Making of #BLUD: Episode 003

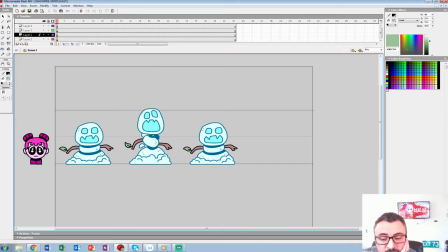[12:18]
Now, anyone who voted saw this animation,
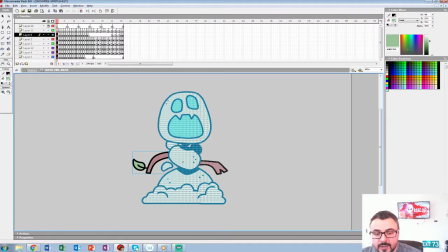[12:23]
which will be how the Snowman moves across the screen when Becky attacks.
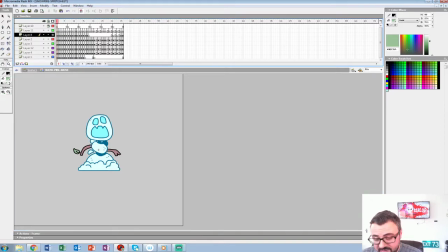[12:29]
So, he's always going to be stationary to the ground. When he jumps, he'll move. Then when he sticks the landing, he'll stay. So it'll be kind of a staggered movement, I picture, when the guys finally start to program him.
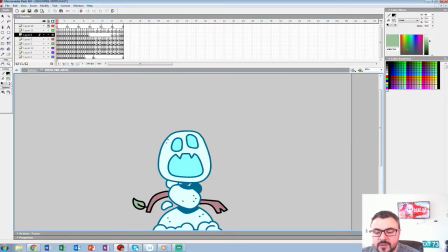[12:42]
So that's the animation. And this one's not the typical idle 1 second beat. And a lot of it's shot on ones.
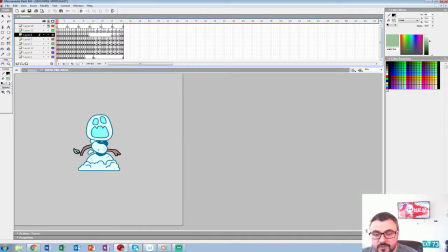[12:51]
Now, when the characters are moving or panning across the screen, I like to shoot everything on ones because otherwise it'll strobe or stagger. So, and then the settles on twos because he's going to be stationary all of a sudden. So we'll kind of antic, jump.
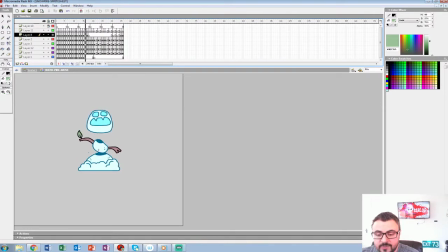[13:09]
So he's in the air. This is when he's moving. He sticks the landing. Then he'll kind of stay in the ground. This is his idle pose, the natural pose of when you'll see him. Then he antics down. Then he jumps. So it'll be an ease in, ease out from there on.
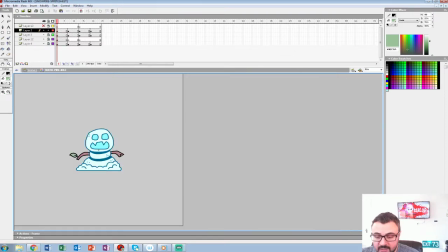[13:31]
I laid out the idle animation, which you've guys seen me do the other two. You don't need to watch the boring in-betweens, but it'll just be sort of the same chart that you saw with Christoph.
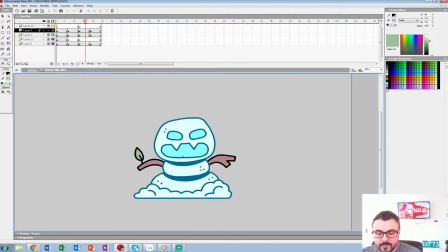[13:44]
And I added a leaf here for secondary,
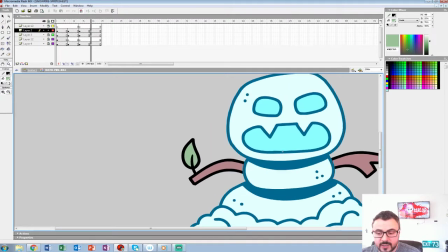[13:49]
right around, oh, you don't see my icon, right there to get some secondary.
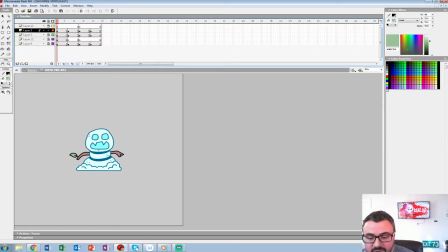[13:54]
Anytime I have a chance to do that, it's like those, again, like those little details, they always add something that I think is missing in a lot of puppeting animation.
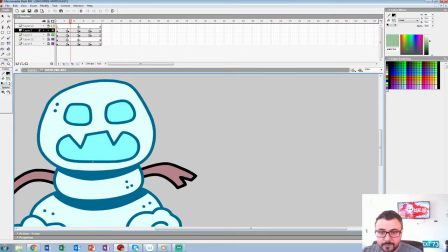[14:05]
And you can see I didn't repeat the halfway points either. Like this is the halfway frame, frame 7, and you can see the eyes do something different than on the way back.
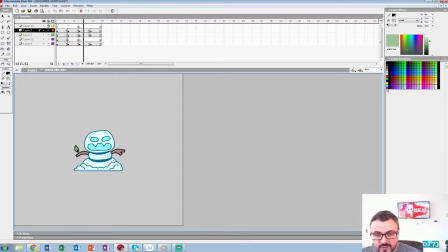[14:17]
So it'll just be that little details that sort of make it feel like a purely traditional thing.
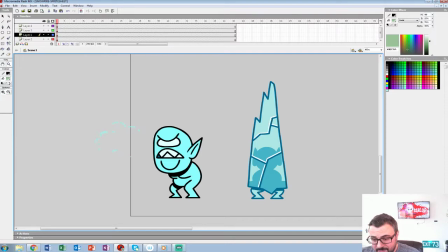[14:26]
Now, those of you that voted for this guy do get a little treat today,
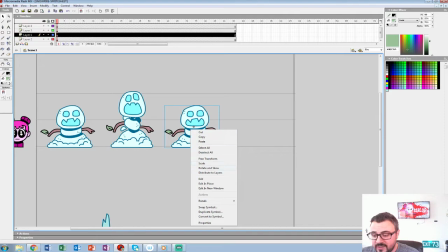[14:32]
because it turns out these snowmen aren't possessed or anything,
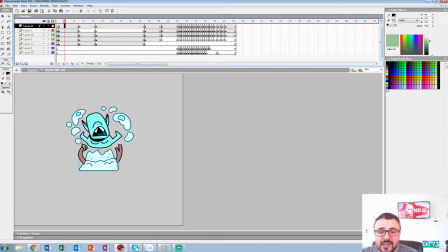[14:36]
but they're inhabited by these little hatchlings, these vampire hatchlings that don't even have arms yet. They're not a full-grown vampire in the game.
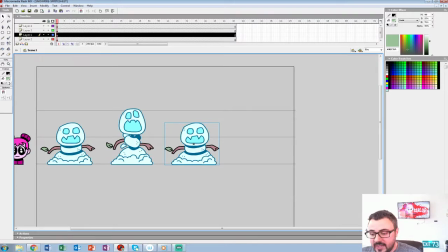[14:47]
So this is going to be when Becky hits the snowman, what happens to the guy.
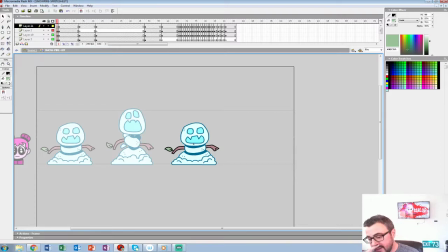[14:53]
And when we did it in the Shadow Vampires, do you guys ever do game projects like apps and stuff, or is it all TV movies? We're traditionally a TV movie kind of company. We don't have a lot of programming knowledge, though. The future man, who might be on this by now,
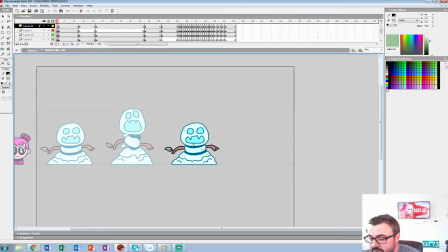[15:13]
he's our programmer for this, along with Andrew Tavis and Greg Lane, who writes all the stuff. So we teamed up with programmers, but most of our stuff traditionally comes from the web or television and all that kind of stuff.
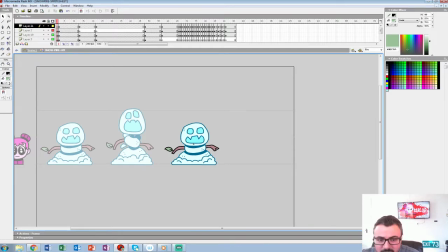[15:29]
Though all our stuff sort of has a video game kind of feel to it, and I don't even know if that's by design. It's sort of our natural default. So that's kind of how we got associated with doing video games,
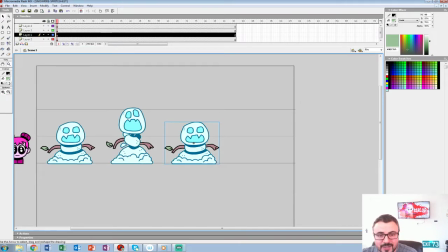[15:44]
is we made a short that looked like a video game and everyone kind of glommed onto that. And it's a booming industry now, so we're happy to be a part of it, especially now that we get to play with it. Somebody asked about music too. The music, well, that's a Bob question. What's well, no, I just said, do we have anybody doing it yet?
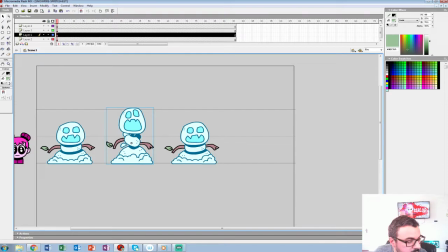[16:02]
And we don't really know. But for the music? As of right now, I've been doing it. Yeah, Bob's our default musician. He's never studied music, but he really is good at coming up. What's the program we use? Logic. Logic, and everything, you can hear it in the background probably right now.
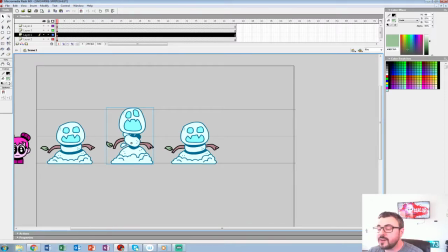[16:21]
He created all those loops.